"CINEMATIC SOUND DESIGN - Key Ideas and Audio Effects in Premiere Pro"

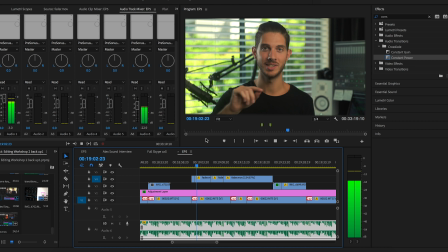20:08 If we go in Premiere, in our track, and you can see how right now it says read in this portion over here,
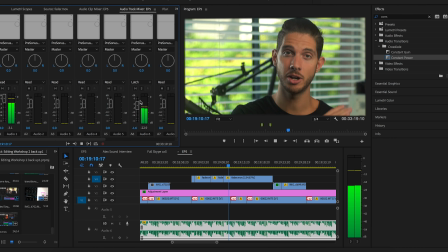20:13 if we click on it, and in this drop-down window, we select latch or write, if I start playing my audio, and I start also messing with this fader, it's going to record all of the movement of that fader,
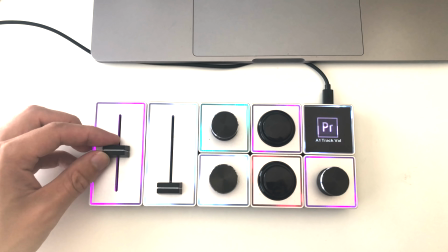20:25 which is linked to this fader, so that you can essentially play your edit and just adjust the volume in a physical way as you go along. Yeah. I think it's really cool, but if you don't have to use palette gear for this, you can always do it inside of Premiere Pro with your mouse, and you can just adjust things in that same function that way. But, I mean, come on. Another way of fitting sounds into your scene in a physical sense is with panning. And to do this, it's very simple. In Premiere Pro, you can go under the effects controls of any selected audio clip, and then from there you can control the panning of that clip to go from the left speaker or the right speaker. And this allows you to kind of move sounds from one ear to the next. So if you have a traveling car, for example, that's going from left to right, you can animate the panning to kind of match that movement,
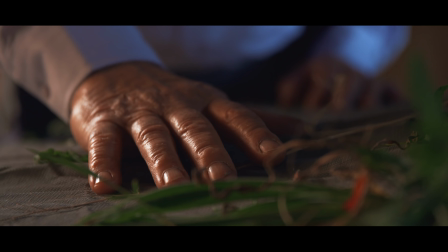21:14 and it just solidifies that sound and that object as being in your scene. Okay, so I want to show you the clip that I've been talking about and how Alex added the sound to match with the visuals and the emotion. So the original version of the film that was music only obviously leaves the film quite open to interpretation,
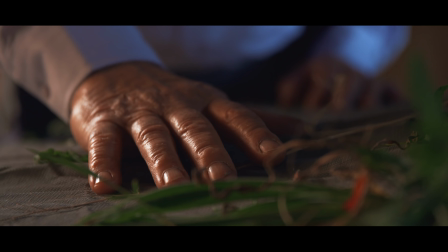21:32 and most of the emotional responses come in only from the music. But when you start to add sound, you'll see that there's kind of a lot more options with what you can create. So for the first version of the sound design and mix, we kind of followed our original interpretation of Timeless,
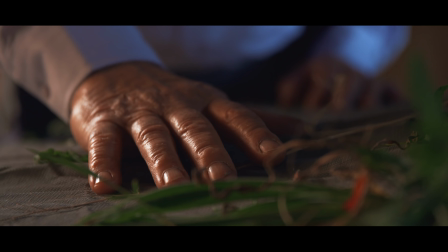21:47 which was that it was kind of this nostalgic film about a man in Italy kind of rediscovering a car from his kind of former life,
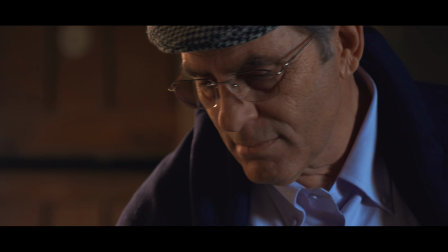21:54 and kind of rediscovering all the different intricate elements of that.
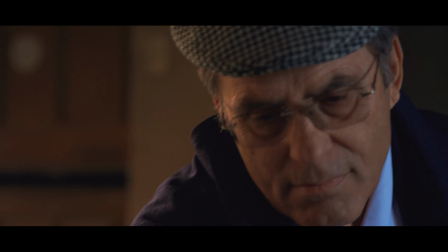21:58 The way we achieved that was through very detailed Foley, so that you can kind of hear every individual movement, whereas in the version where there's only music, the movement isn't kind of contributing to the story as much, apart from visually. So when you combine that with the sound, you get kind of another dimension to the story.
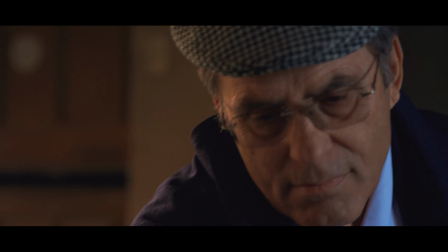22:16 So yeah, really the main effect and emotion we wanted to provide with the sound here was kind of this nostalgia.